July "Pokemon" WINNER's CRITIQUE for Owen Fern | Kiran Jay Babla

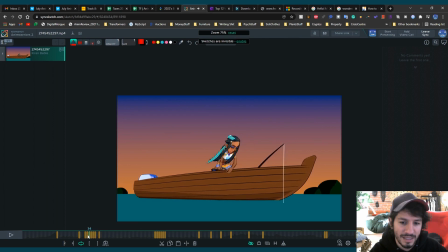16:18 he sort of just like um kind of slides into place here like you know the hands overlap it works nicely but i think again depending on how grounded you want it how like realistic you want it i'd want to i personally would want to see something a bit more like you know she's
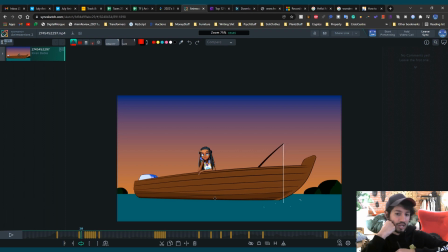16:35 leaning on her hand and then you know what's she leading with she's maybe leading with this hand so she kind of leans a little bit but this hand moves first and kind of gets into place as she then moves that other hand. Right now everything kind of moves together here, boom boom, like these two frames.
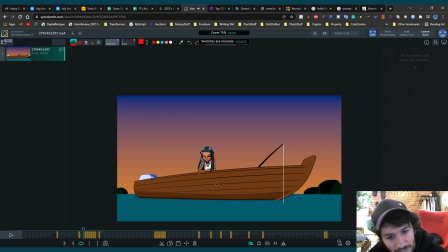16:55 So I would imagine something like, say by this frame, her head's still here while this arm starts moving. Really depends how you want to do this.
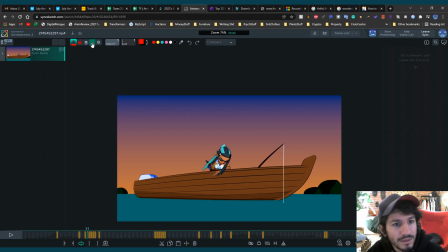Maybe her hand's still up here as this arm's getting into place. Maybe she's leading with that hand.
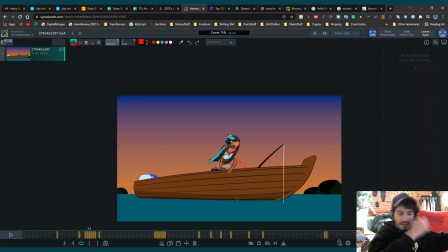17:29 Just so that you don't get everything moving like both hands coming out like that and i don't want to be i don't want to tell you exactly how to do it it's totally up to you but you could have you know a head you could have a head leading while this this arm
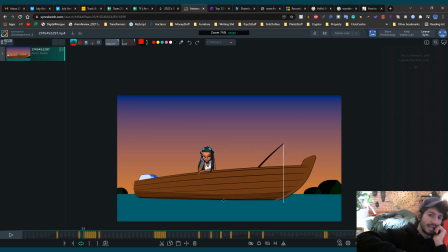17:45 that's um holding onto the boat kind of stays there so it's you could have it so that this arm is still there as the head leads but right now my main note is just that Everything's moving together.
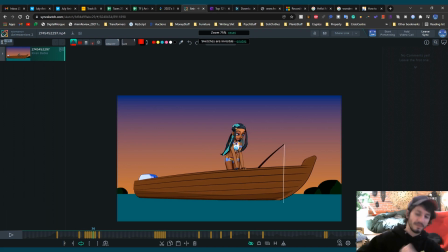18:01 I just want to see a little bit more something leading with something else sticking around. Pick the thing that you're going to lead with and hold everything back. See, this is where it's most obvious, between these two frames. Everything's moving.
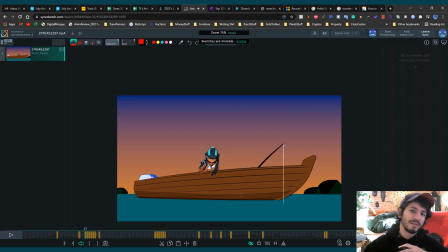18:19 How could you get that so that something is still left behind? I wonder if this is very, very subtle policy stuff. where the if i was to follow the arc of the hipsters
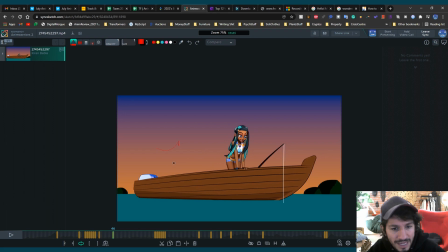18:38 there they go up and then they come come down like that kind of thing um
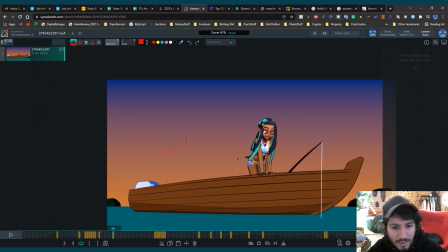18:42 i think it could be nice if they went like up you know it rather than just straight down they've got a little bit more let me just say that x translation so if you watch them they kind of stop and then just go down rather than like going across a little bit. That would just keep it a tiny bit more grounded.
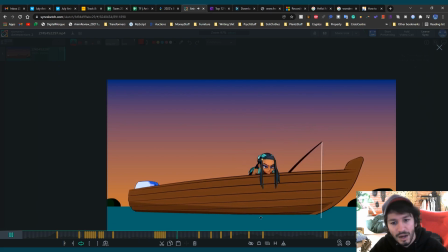19:05 This is really nice, we've got a really nice overlap of the hair. It looks like you've probably grabbed all the controls and done them together, I'm guessing, because the poses are very similar.
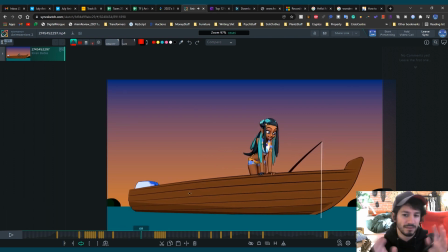19:19 I wonder if you could do it a little bit more offset between the four strands of hair. I mean,
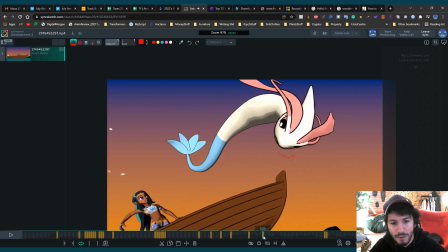19:26 subtle polishy stuff i would say now i'm getting into just the really specific stuff
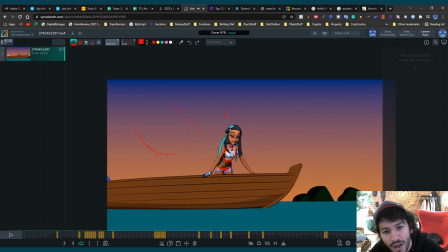19:36 you know same here like you've got the the twinning of that arms it'd be nice if like this hand was still out as this one was coming up and again you know it's like you know there's room to break the rig when it's because it's cartoony but like your hand would
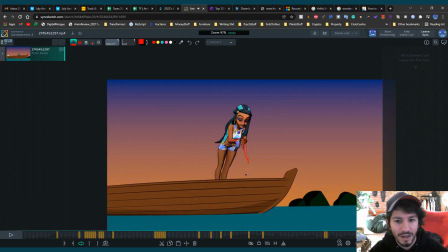19:53 never be able to do that so i'd want to see that maybe for like um i was gonna say one frame but to be fair you kind of do have a long frame it just feels um maybe i'm just picking up on the fact that
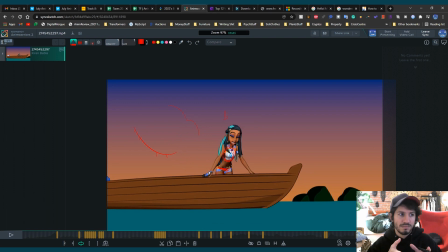20:08 everything feels a bit more like loose i'd want to see things a bit stiffer